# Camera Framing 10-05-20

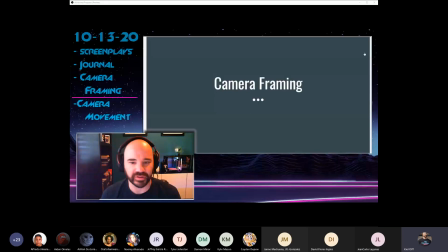0:02 recording pending. There we go. You're recording. All right, cool. All right. So we're recording now. But like I said, if you have a question or a comment that you want to throw, just pop off mute. You don't have to raise your hand or anything like that. Just pop off mute and be like, well, what about this? Or does it work like this? And I'll do my best to answer that question for you. All right.
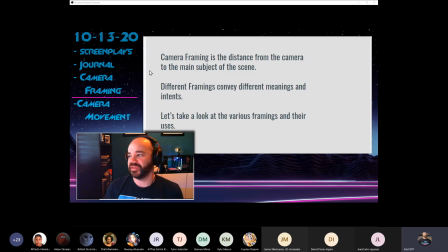0:23 So camera framing, basically, when we talk about the framing type, like how are you going to frame it is how I would probably ask you, how are you going to frame that shot? That is talking about the distance from the camera to the main subject of the scene,
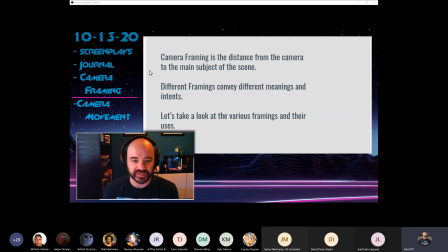0:37 which 90% of the time is going to be a person. Sometimes it's an object, right? Different framings, depending on the framing you choose, different framings convey different meanings and intents to your audience. And our goal as a director is to get our intent across clearly, right?
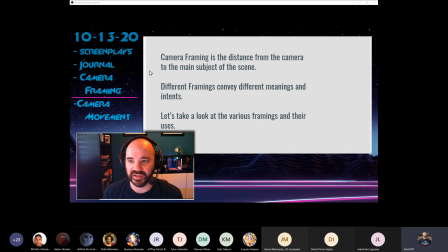0:56 We want all the members of the audience to kind of understand and feel the way that we want them to feel and understand.
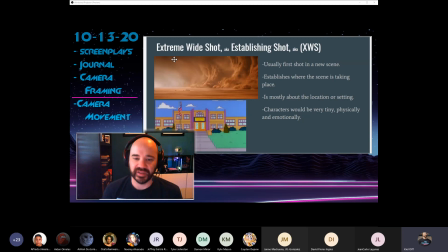1:02 So let's take a look at the various framings. The way that this PowerPoint that I built is set up is it starts with the furthest away type of framings, and each one gets successively closer. So that makes it pretty simple to understand.
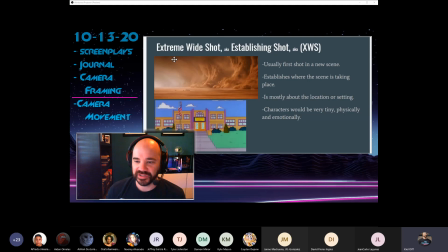1:17 And we're going to start off with the furthest away shot type, which is called an extreme wide shot. Some people call it an establishing shot, and sometimes you'll see it abbreviated as XWS, right? The X for extreme. So these are kind of the different names right here for these types of shots.
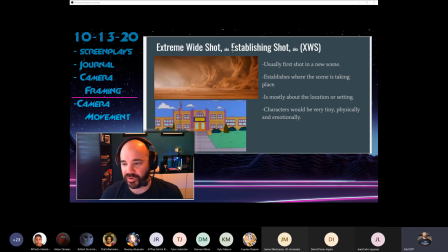1:37 Now, the extreme wide shot or an establishing shot is usually the first shot when you do a new scene heading and you go to a new place, because we are establishing where this sequence, where this scene is going to be taking place.
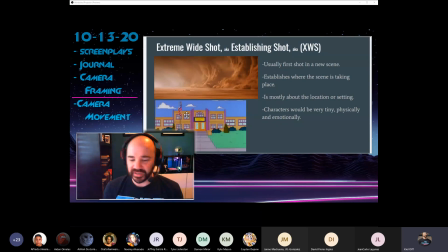1:54 So like if you've ever watched a sitcom, Simpsons or Friends or Seinfeld or whatever the case may be, you'll notice that whenever there's a new scene, they go with the establishing shot here of the exterior of the school, and then they'll cut inside to show whatever the students are doing in school.
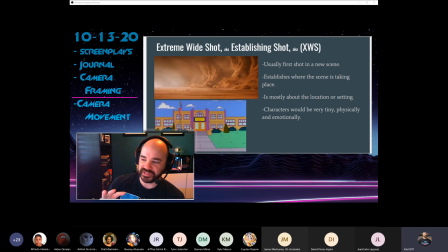2:11 Or if you're watching Friends, right, it's the exterior of the apartment, and then the little music cue plays, do do do do do do, and then it cuts inside the apartment to show what Ross and Rachel are up to or whatever, right? These shots are far away, right? It shows the whole building.
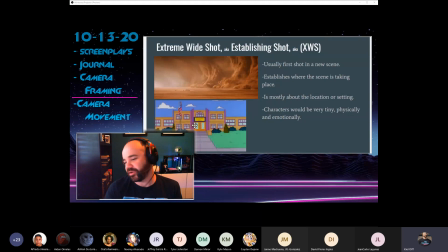2:27 So this camera is, 30 to 40 feet away from the front of the school, right? It's all the way in the street. Or here, this example up here of Mad Max, you can see that I think these little black dots here are like the cars, like they're super duper tiny.
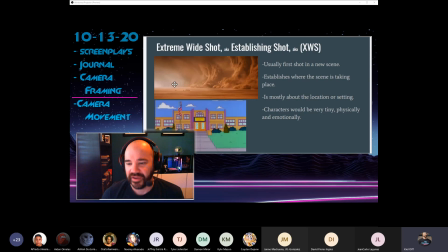2:46 So we're hundreds of feet away from the subjects here, right? The important thing here is showing off the location. Extreme wide shots really are not about the characters. It's when the location becomes a something that's important to think about, right?
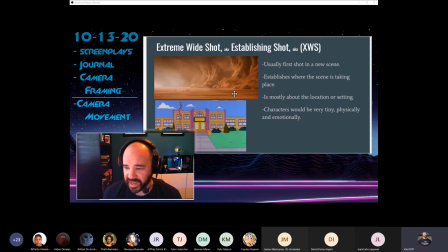3:03 The setting. We saw this when we watched Samurai Jack, and Jack went onto the island, and those first shots on the island were him so tiny and the big giant trees and the big giant setting, right? So it's establishing kind of the setting as a character. The setting has something important going on.
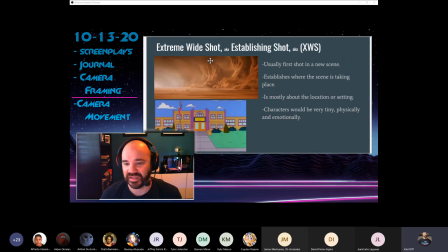3:21 Like here, obviously, it's this giant dust cloud rising towards them.
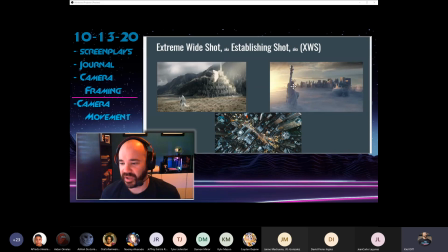3:26 Here's some more establishing shots, right? You can see that Gandalf is very small in this scene, and it's really about the location of Minas Tirith, right? This giant cliffside city.
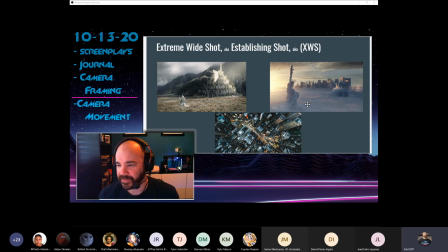3:39 Or here, this is from The Day After Tomorrow, when the ice age comes and it freezes New York City. And then so these shots are about location, right? They're not about characters.
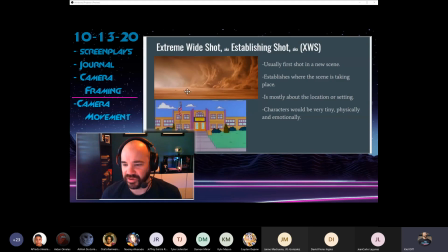3:53 Characters are way too small. You don't know what character am I supposed to focus on and care about here? You don't know, right? So extreme wide shots are mostly about the location or setting. Characters are going to be very tiny physically and emotionally.
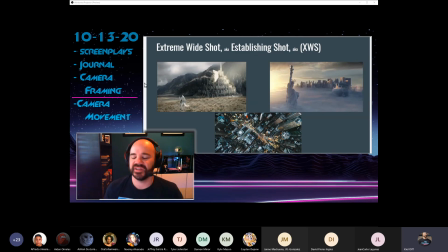4:08 So like we saw with Samurai Jack, when he's that tiny little person up against the wide forest, it makes him feel very small and powerless, right? The world is so big. I include this one down here because I've been seeing a lot of this type of shot for establishing shots lately because drones are so cheap now.
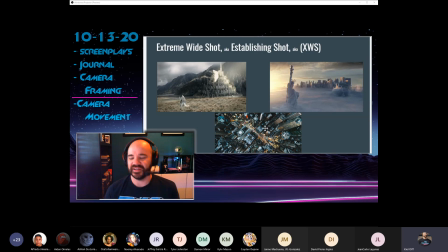4:28 Back in the day, like the 80s or something like that, you wouldn't see a lot of this because you'd have to rent a helicopter and you'd have to get a film camera up there. And now you're talking insurance and gas and helicopter pilots. You're talking $20,000-$30,000. Now what's a drone cost? $500, and you've got all the crazy cool shots you want.
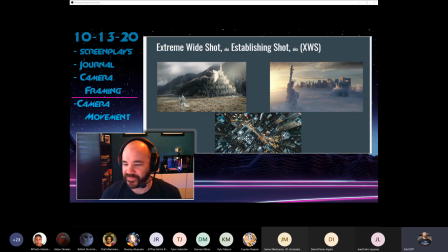4:48 So you'll see a lot of these top-down drone shots now as establishing shots showing kind of the vastness of the city or the city that the scene is going to take place in.
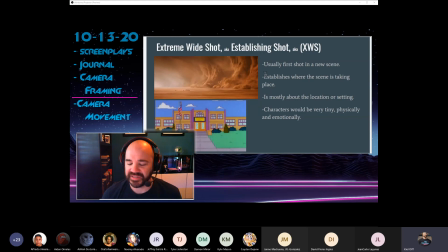5:00 So Usually you're going to see the first shot. It's going to establish where the scene is going to take place. That's why it's called an establishing shot. It's mostly going to be about the location of the setting. Another example I give is like if you're shooting a football movie and your main character, the quarterback, throws a last second touchdown to win, right?
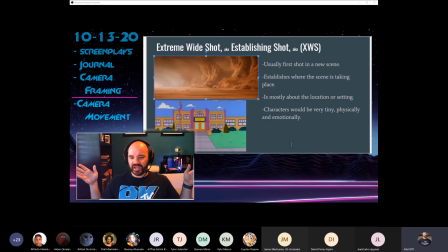5:16 You don't want to cut to an extreme wide shot of him celebrating, right? You can't see if he's excited or crying tears of joy or if he's just kind of quietly taking in the moment, right? You can't tell from that extreme wide shot angle, right? You might see the whole crowd go crazy, which is good, but that's about the setting.
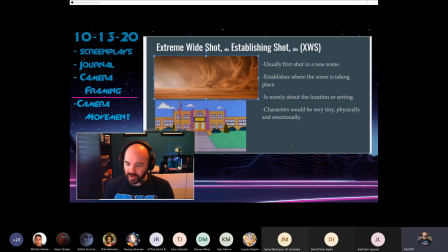5:34 It's not about that one quarterback. He'd be too small. So characters, you can't really get any information about characters in extreme wide shots, okay?
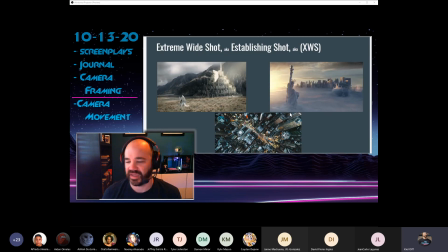5:44 Therefore, locations and settings and establishing where the scene's going to take place.
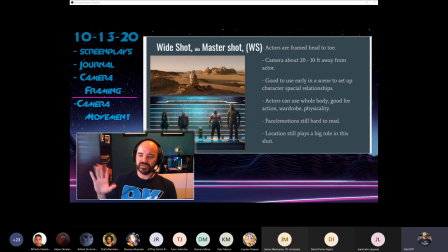5:50 All right, let's get a little closer here. So extreme wide shots are like, I'd say like 30 feet plus away. Once you get closer than that, once you get to about 10 to 20 feet away from your subject,
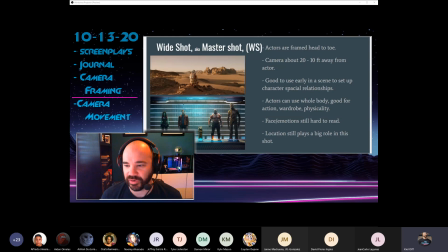6:04 that's what we would probably consider a wide shot, or a master shot is another name for it. And then it's just abbreviated WS. It's not a tricky abbreviation at all. In a wide shot, your actors are framed kind of head to toe. Their head is near the top of the frame and their feet are near the bottom of the frame when they're standing.
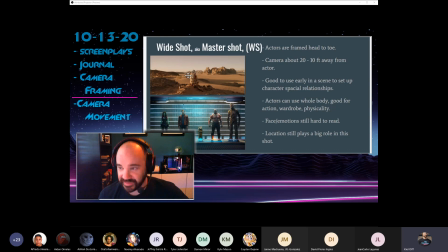6:26 Here in The Martian, I can't think of his name in The Martian, not Ben Affleck, it's Ben Affleck's friend.
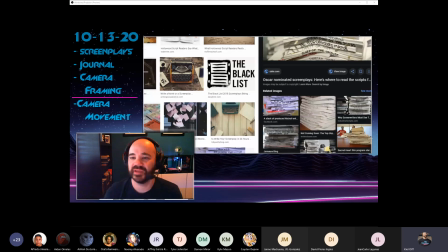6:35 Oh my gosh, my brain is so bad now. I'm really mad. I gotta look it
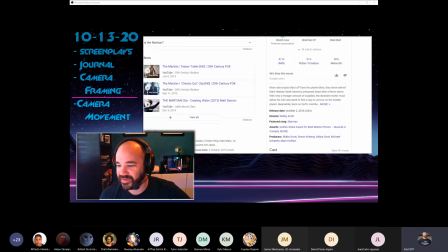6:46 up. This guy, Matt Damon. Matt Damon, of course.
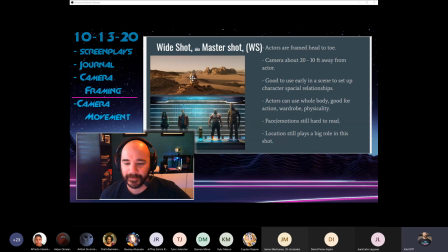6:51 Matt Damon. Good Lord, that was sad. Guys, jump in and save me if I'm struggling with an actor name here. Matt Damon, if he were to stand up, he would be, head at the top of the frame, feet at the bottom of the frame.
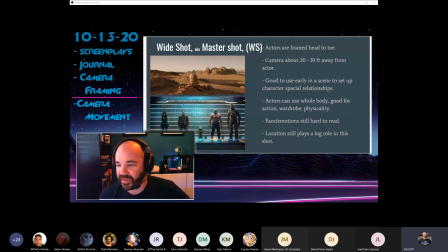7:04 So this is a master shot or a wide shot. Anytime your camera is 10 to 20 feet away from the actor or the subject, we would call that a wide shot. And wide shots are really good to use early in scenes. Probably you'll see them right after the establishing shot because you're going to set up characters' spatial relationships.
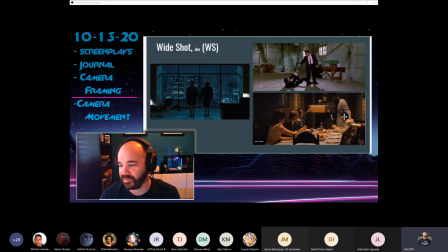7:23 For example, here is a shot, a wide shot or a master shot from The Godfather 2, I think. And they go with this shot early because you can see like kind of, okay, she's sitting at this end of the table, right?
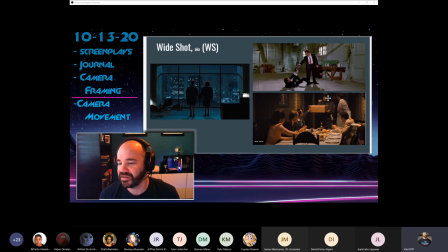7:36 Michael's sitting over here, Fredo's over here, Robert Duvall is here, right? You kind of understand where everyone's at. And then after that, you can go and cut into like closer framings. But if you just started the scene right off the bat, cutting into close-ups of characters,
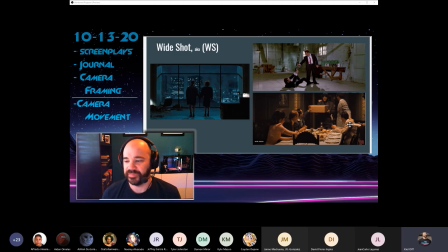7:52 like you wouldn't understand who's sitting where, and it would be kind of counterintuitive.
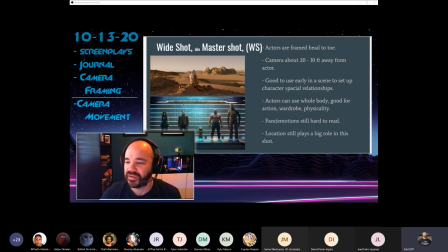7:57 It wouldn't make sense. People get kind of lost in the space, they call it. So it's good to use these shots early in scenes to set up spatial relationships. Like maybe we start with the establishing shot of the front of the school, Deer Valley, and then we cut to kind of a wide shot of the four friends sitting at the picnic tables in the quad.